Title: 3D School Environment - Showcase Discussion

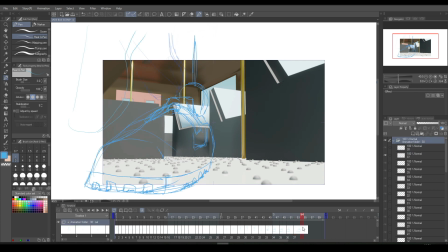1975s
So I believe we will get the gist there. As we can see here, I've got a little bit of distortion going on that little foot there, which just a little bit. I caught onto it a bit late. I was like, oh yeah, maybe I should put a little bit of distortion on her foot,
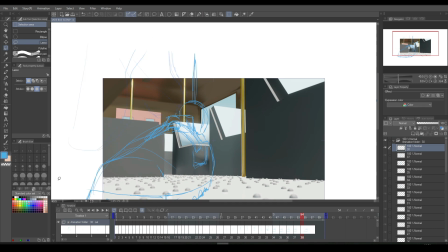1989s
because she's kind of close to the camera, and we know if you're in real life, if someone steps right by your face,
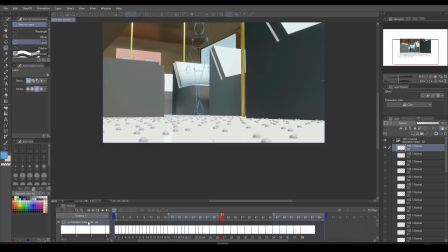1996s
you're gonna get a little distortion effect. If someone puts their hands right by your face, you're gonna get that slight distortion effect. Maybe not as crazy as we like to exaggerate it in animations or in animes, but yeah, it can happen, especially if you're looking through a lens like a camera.
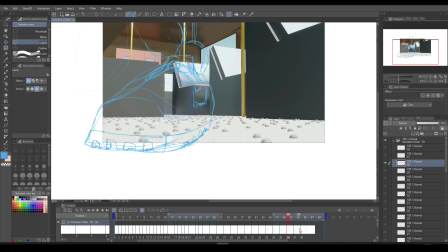2017s
So I decided, as it's kind of like a camera, because no one's going to be down that low on a bus.
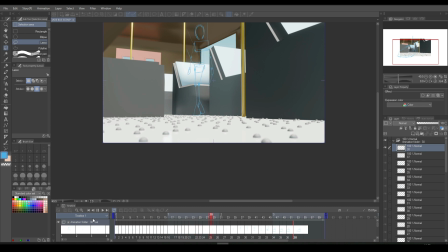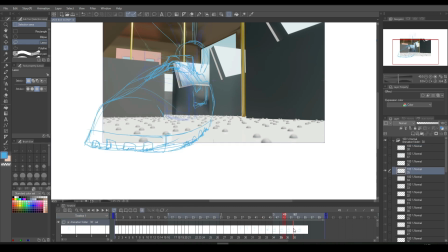2030s
I decided to put that lens effect, so to remind you, oh yeah, so we're looking for a camera.
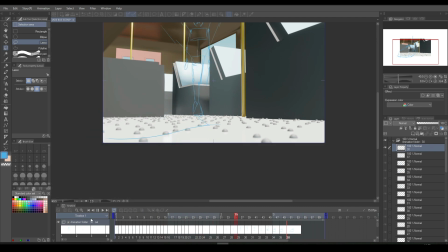2039s
Also, she's carrying something in this scene, and because that thing that she's carrying is like it kind of longs itself in the scene,
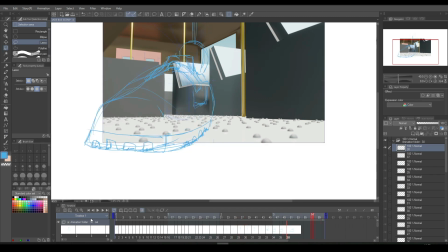2048s
like it takes a while before it phases out of view. You could almost say it's like a peeking camera, and that kind of introduces it, makes you kind of feel like, yeah, she's holding it and she's walking.
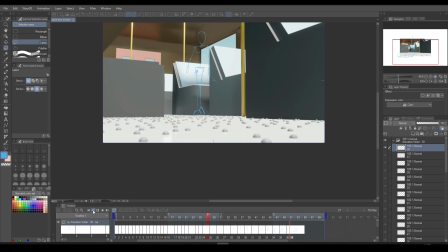2061s
Maybe there's a camera in the bag, but it's not in the bag, it's down here on the floor. But so you just feel like your immersion in that scene is,
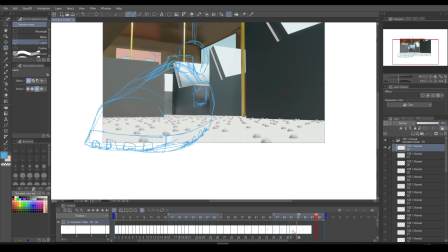2069s
you feel one with that scene. She's holding something, you're a part of something, and it's just the way how it is.
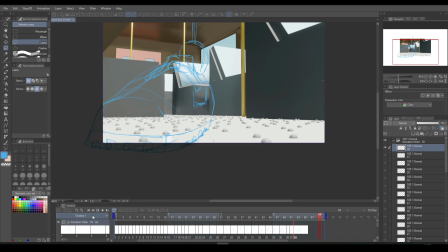2078s
We're in the scene together.
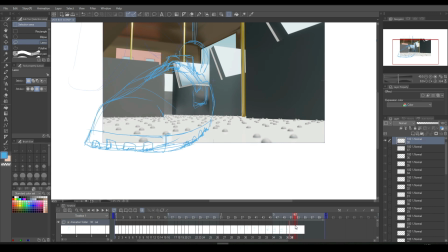2082s
Also, what I was saying near the beginning of the video is that these little bumps here on the floor was something that I also implemented into the scene, which was not that easy, but it was something I was able to do off memory.
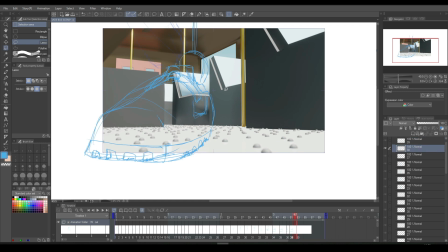2096s
And that's the thing about 3D. It's something that I like playing with because after all those years of playing or studying how to,
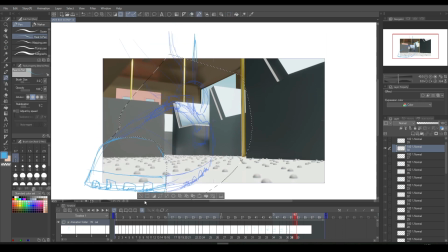2107s
use a 3D platform and program, and now actually using it for my own project rather than someone else's, I'm very fond of that fact. And going over stuff that I've done in my,
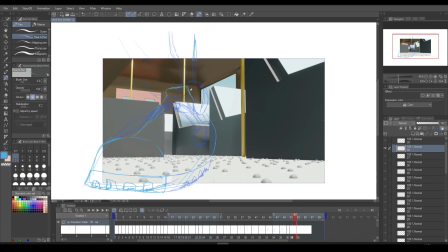2123s
I would say, the primary course or the 3D course, and the more extreme side, intermediate side, bringing those things to light now, and refreshing my mind or having my mind divulge into the
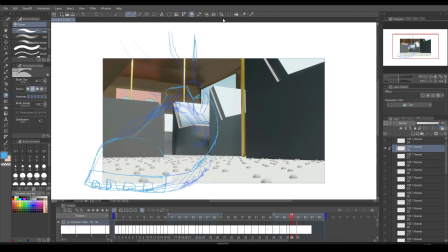2140s
past, as it were, and implementing it into the present. I find it to be very fun. So here we're working on her foot. In a little while, it's going to be a little breakdown where I'm going to kind of step away from what we're looking at here, which is my 2D platform.
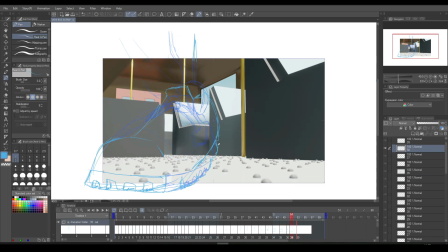2160s
And we're going to take a step into the 3D platform and take a look at the entirety of this scene that I'm working on, and how far I've gone with working not just on 2D but with 3D.
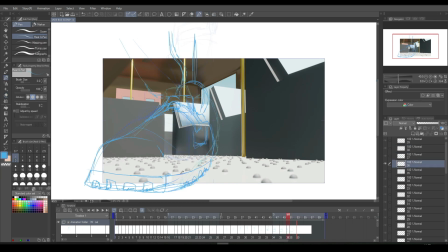2178s
So I'm pretty sure you can tell that I have a lot of fun doing all this stuff, as well as the amount of other stuff that I have coming with this animation.
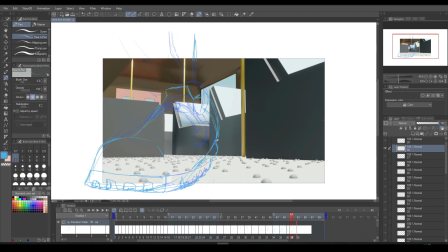2191s
There's a lot of stuff that I want to put in there. Is singing, so you're gonna hear singing not just from other people but myself. So I'll try and put singing in there. There's also gonna be voice acting, which I get to have fun doing as well.
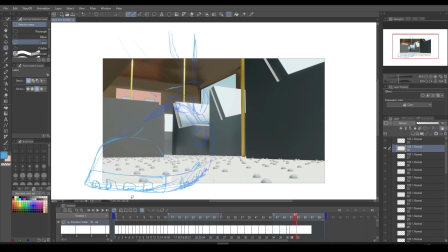2210s
There's going to be sounds, so I'm getting to play around with sounds as well, and environmental sounds and stuff that is quite new to me, which I love playing with.